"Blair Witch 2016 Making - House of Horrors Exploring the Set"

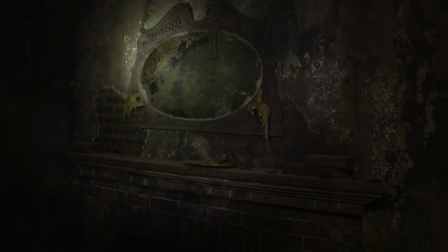244s
And behind you, we actually recreated the fireplace from the original film, so that even when we've created our own rooms,
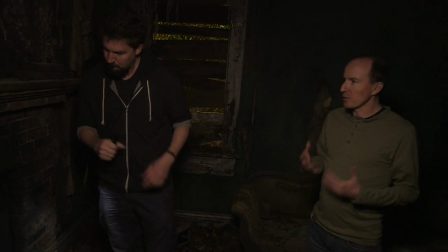252s
there are always elements that match the original, so the audience feels at home and like they're in the same space.
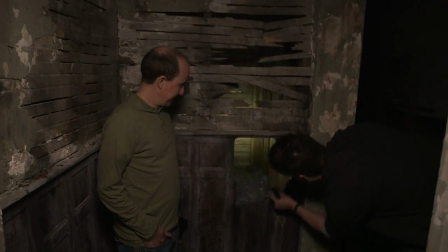259s
And, you know, this is obviously just some more texture, you know, like, you know, in the movie itself,
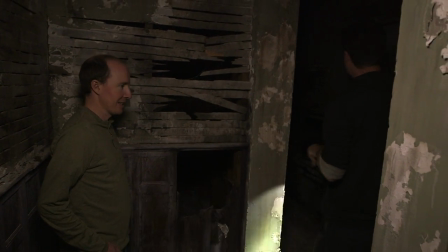264s
you know, characters will just kind of glimpse into these little things, but, you know, there's just those kind of details that kind of make the whole thing.
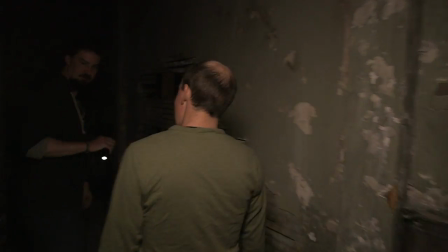270s
I think you actually made that hole there with the axe. Is that the one you made? Yeah.
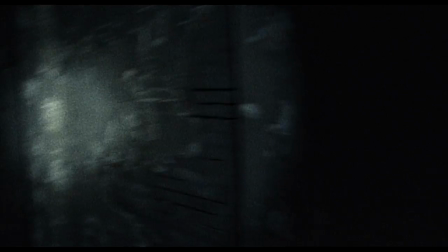278s Heather! Heather!
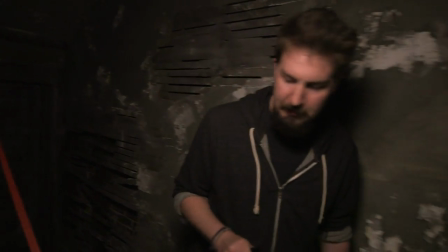283s
So this is, we're coming up to, this is pretty much the first time that you're seeing stuff that we've just like directly recreated from the original.
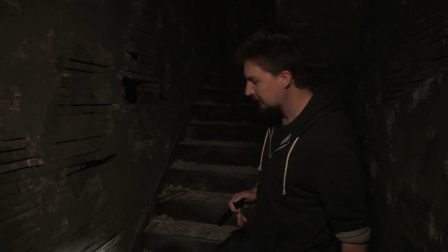291s
And so the thing that obviously, like, that you remember the most is like the stairs,
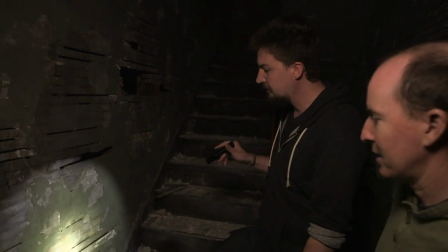296s
going up the stairs, down the stairs into the basement and things like that. So we wanted to recreate this exact, and I think these holes are all exact, aren't they?
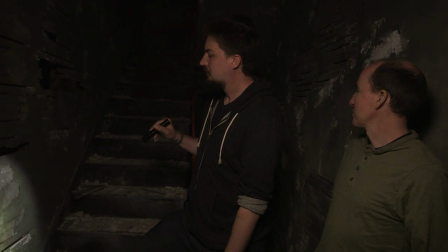305s
Yeah, the holes, all the chipping, the weird plaster just piled up on the staircase.
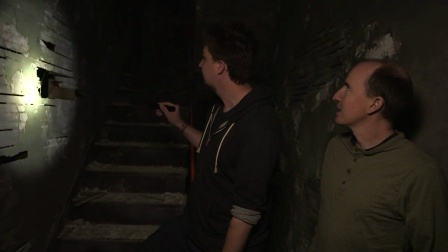310s
Yeah. So all this is an exact match to the original.
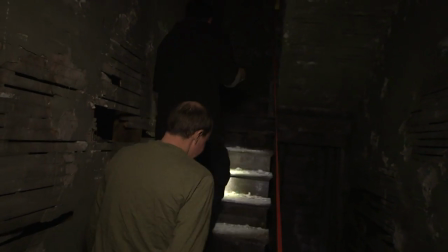313s
As a just because, like where we can, we wanted to try to, be as, absolutely specific as possible.
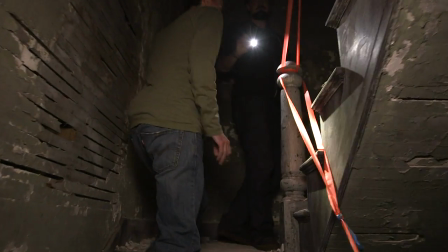321s
Careful of no hand railing, guys. The original has no hand railing, so we've just been waiting for someone to fall off.
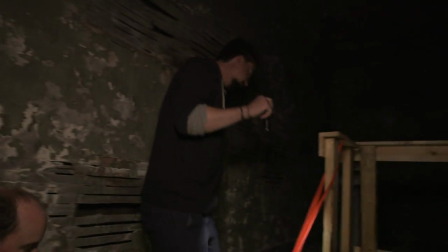328s
Yeah, exactly. Was the original a set? No, it wasn't. I think the original was just actually a house that the filmmakers found out in the middle of nowhere.
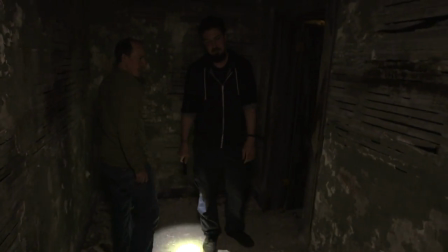337s
It was in Maryland, right? Yeah. And, so they just kind of stumbled upon that, and then we spent,
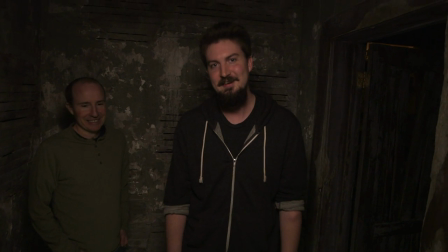345s
months trying to recreate some house that was just, out in the middle of nowhere, falling apart, Yeah.
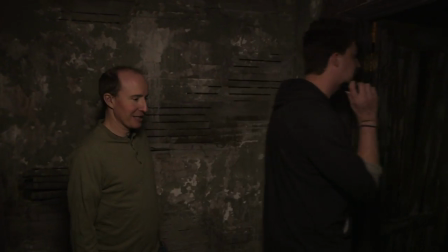351s
But, that's how it goes. All right. Here we go to our second floor, our hallway.
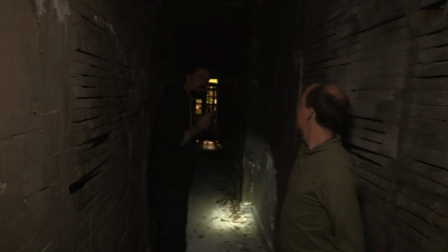360s
And the second floor, we actually are doubling it as 2 floors.
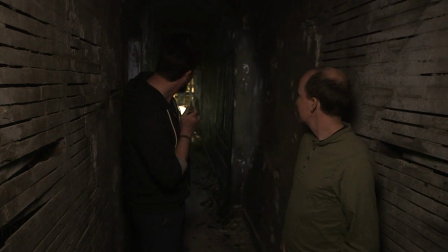365s
So after we shoot out this floor, we're going to make it feel like once you get down to the end of the hallway that you actually go up into a 3rd floor.
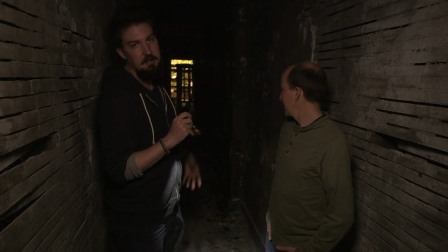372s
And the 3rd floor will actually just be this hallway redressed.
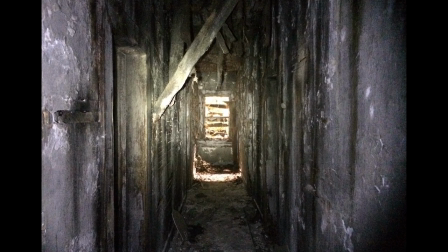376s
So Redressed, repainted, rain coming down, bits of the ceiling hanging off. exactly,
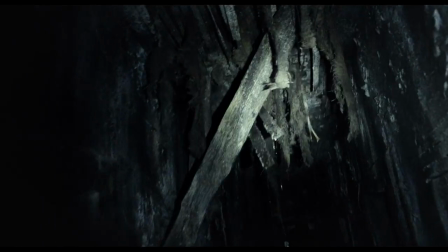381s
because we wanted each floor and each room and aspect of the house to have a different personality.
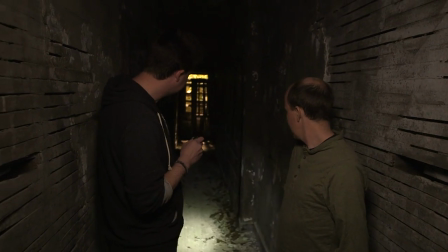386s
I mean, you'll see even the way the floors are dressed in this one, there's suddenly just like less leaves.
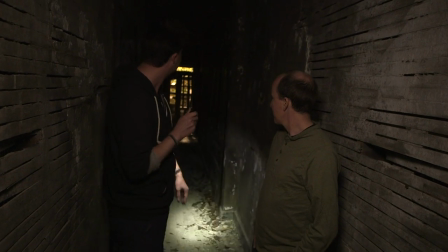391s
It's like a different kind of approach to the aesthetic.
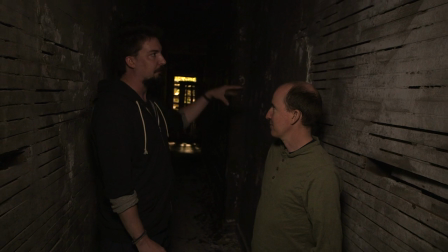394s
And like Tom said, once we get to the 3rd floor, then we're going to play with the rain outside and actually having it come into the set itself.
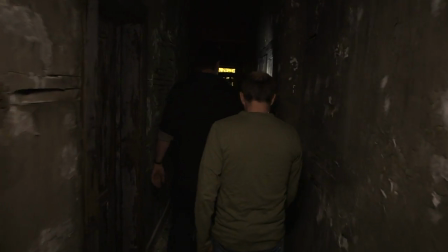402s
But we'll be doing that last, and hopefully that won't be a complete nightmare.
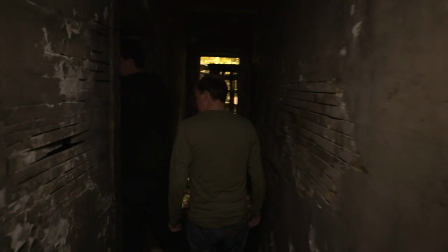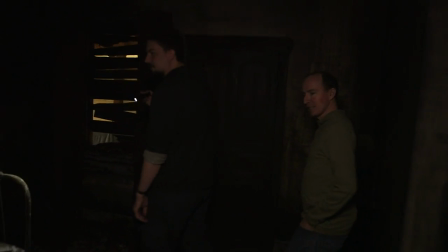412s
This is another room that plays prominently as like a set piece in the film, and again,
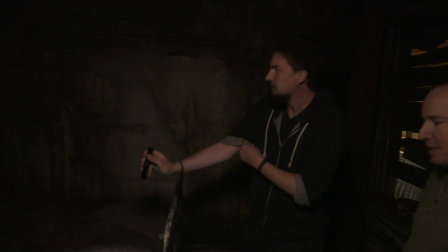417s
this is one that isn't in the original movie, so we're seeing new stuff here, and it was just another opportunity to kind of be like,
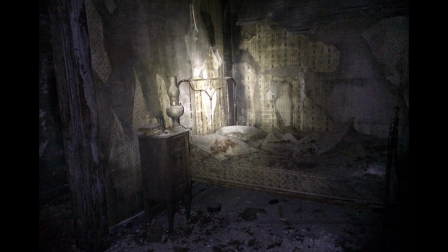424s
well, let's play with kind of putting some like old bed furniture and things like that to kind of expand the world.
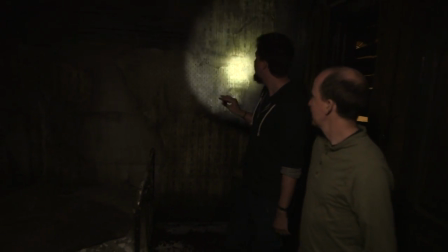432s
And interesting thing about this wallpaper and stuff is it looks very just like
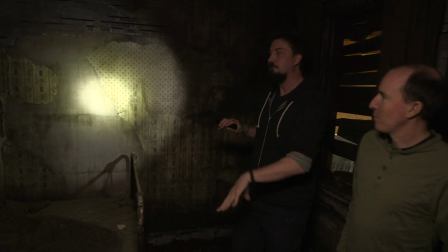439s
completely destroyed in this kind of very randomized manner, but we had to recreate this room twice because it joins into 2 different parts of the set.
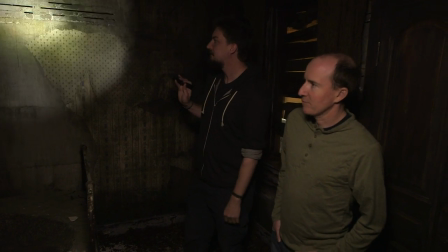447s
So this is all recreated on a different part of the soundstage exact, and I'm glad that I wasn't involved in doing that.
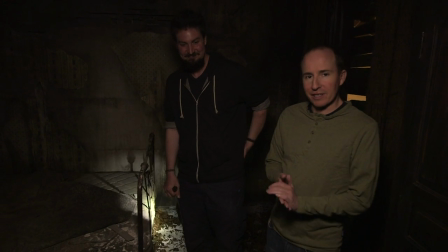454s
Yeah, that way we'll be able to play a visual trick on the audience where they come into this room from the 3rd floor,
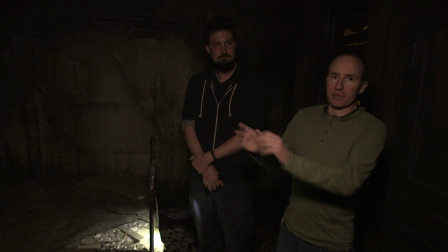460s
and then when we exit the room the second time, you'll exit into a completely different set.
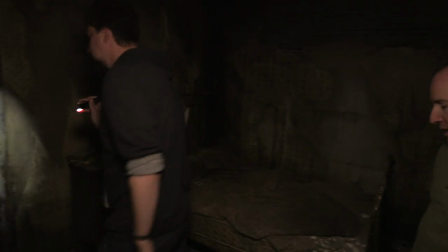466s
Exactly. So, all right. All right, so let's see. All right.
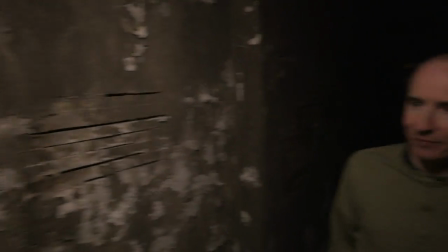473s
It's pretty tight in there, so you take it from here, Adam, to the attic? Yeah, so this is more or less just like a connection set piece, but it plays prominently.
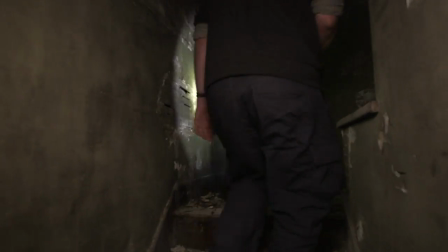481s
This is, the opening scene shot.